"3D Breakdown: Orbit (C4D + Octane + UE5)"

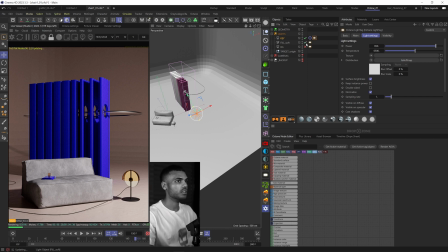The next light was
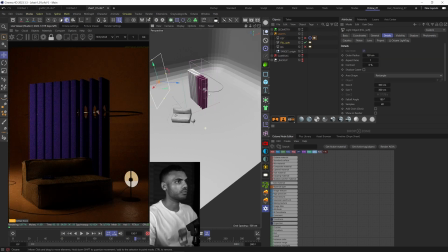as you can see just kind of a very warm but soft fill light on the back here really just to help light give
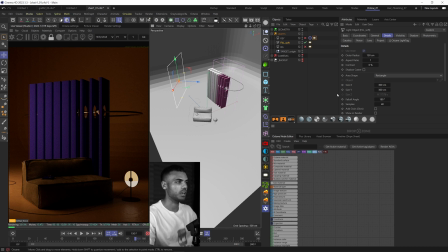some light to these objects on this face here as well as a bit on the left of the sofa and then last but not least which
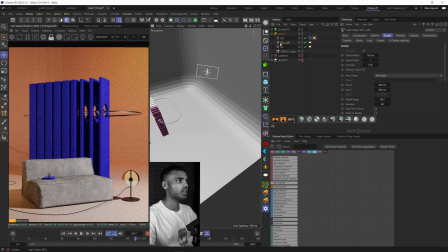i think kind of carries the whole image to be honest is this background light that i have pointing at the wall like i mentioned earlier
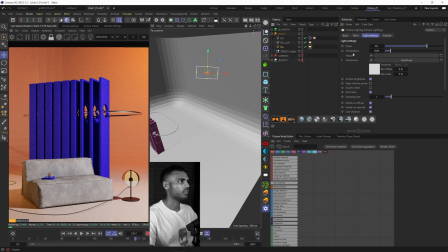uh and then i just have it set to a really low temperature to make it super warm and by the way before i forget all these lights have a octane fall off map gradient on it just to have a bit more of a natural fall off but yeah so I just have this background light
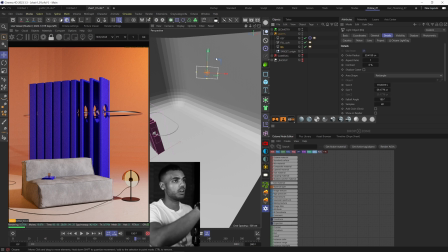shining and then I played around with the rotation just to get the right amount of oranginess to non-oranginess on the left just playing with the
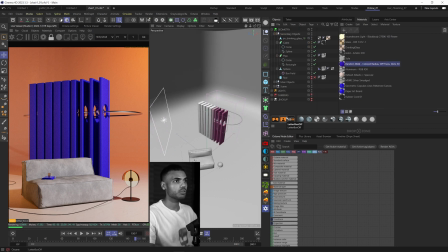gradient fall off really. As for the materials also very simple I'll just go over these two main materials as the rest are just like plain materials with some noise maps in the bump so the first blue material you see here is just a simple subsurface
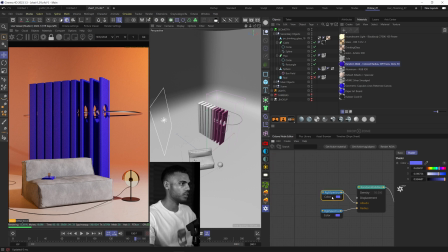scattering random walk material and I just plugged in a couple colors that are very different such like very subtle I should say saturation levels for the albedo and radius and then you just play with the density
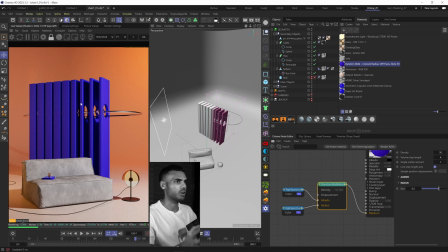until you like it so it kind of gives it this nice soft almost rubbery feel and I love how it plays with the beveled edges and just the sort of really subtle fall off it gives on the corners of the object
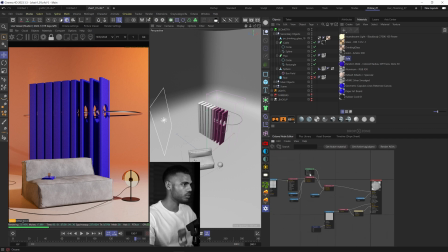the next material here is the sofa so it's also really simple i just use a fall off map and a couple mixed texture nodes to play with the different levels of gray in the sofa and that is driven by
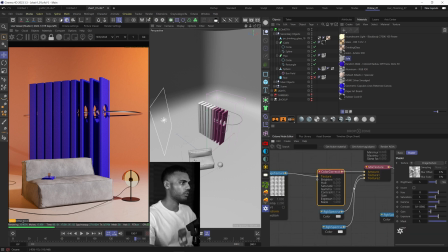this kind of suede mask map that goes into a color correction and then I mix it with two colors here like I mentioned and then that mix goes into another mix that's controlled by the fall-off map just to give it that fuzzy soft textury feel.
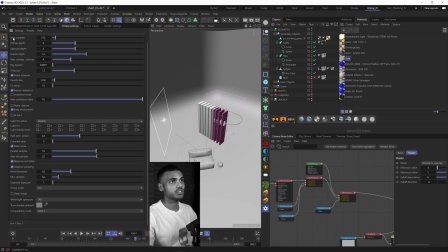And lastly the render settings for the animation so my max samples are at 512 and then 8812 for the depth parameters and then GI clamp at 10 and then I had adaptive sampling turned on with a minimum samples of 64 with a pretty high noise
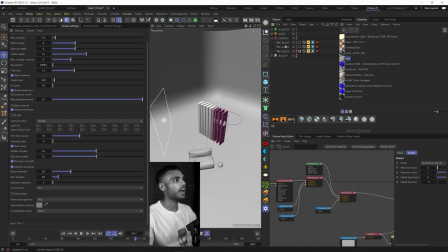threshold but because I have the denoiser enabled in my camera imager I have my spectral AI denoiser enabled make sure you have it on static noise so that
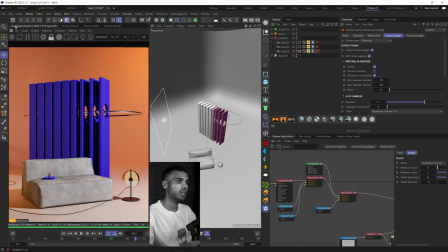if you're doing an animation there's no flickering and then you can see it takes roughly about a minute a frame a little over a minute which is pretty good and then what I
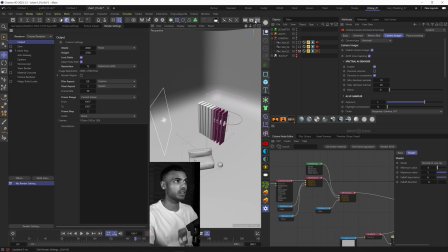actually did was render out the animation with a frame step of two which
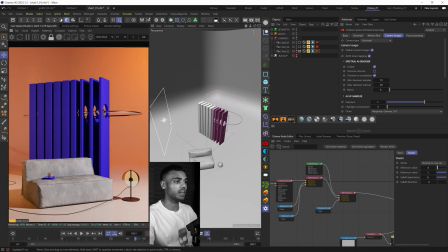you can see here and then I used an AI app called flow frames
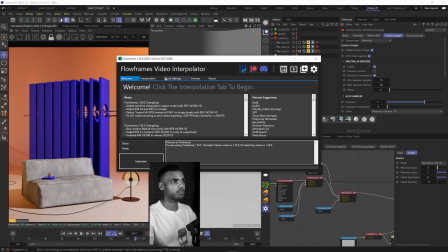and I chucked in 150 frames interpret like put it on times two and then it spit out 300 frames which then became a perfect 10 second video I can make a full separate video on this but this saves me so much time.
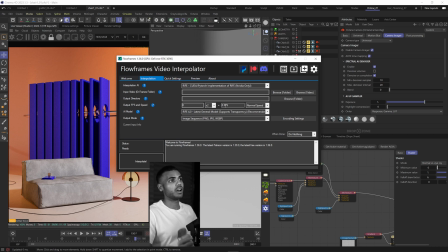Shout out new plastic for introducing me to this workflow and it's super efficient and it only took I think for 10 seconds it took about
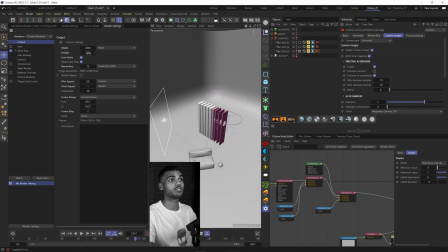two hours at a resolution of 2000 by 2500 which is not bad at all on a single GPU.
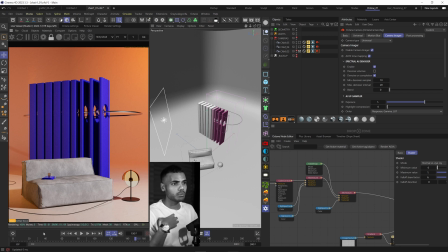Another thing I ran into which is more of a question from my end was this would show 109 in the live viewer but in the picture viewer it would sometimes be 1 minute 30 or 1 minute 40 even.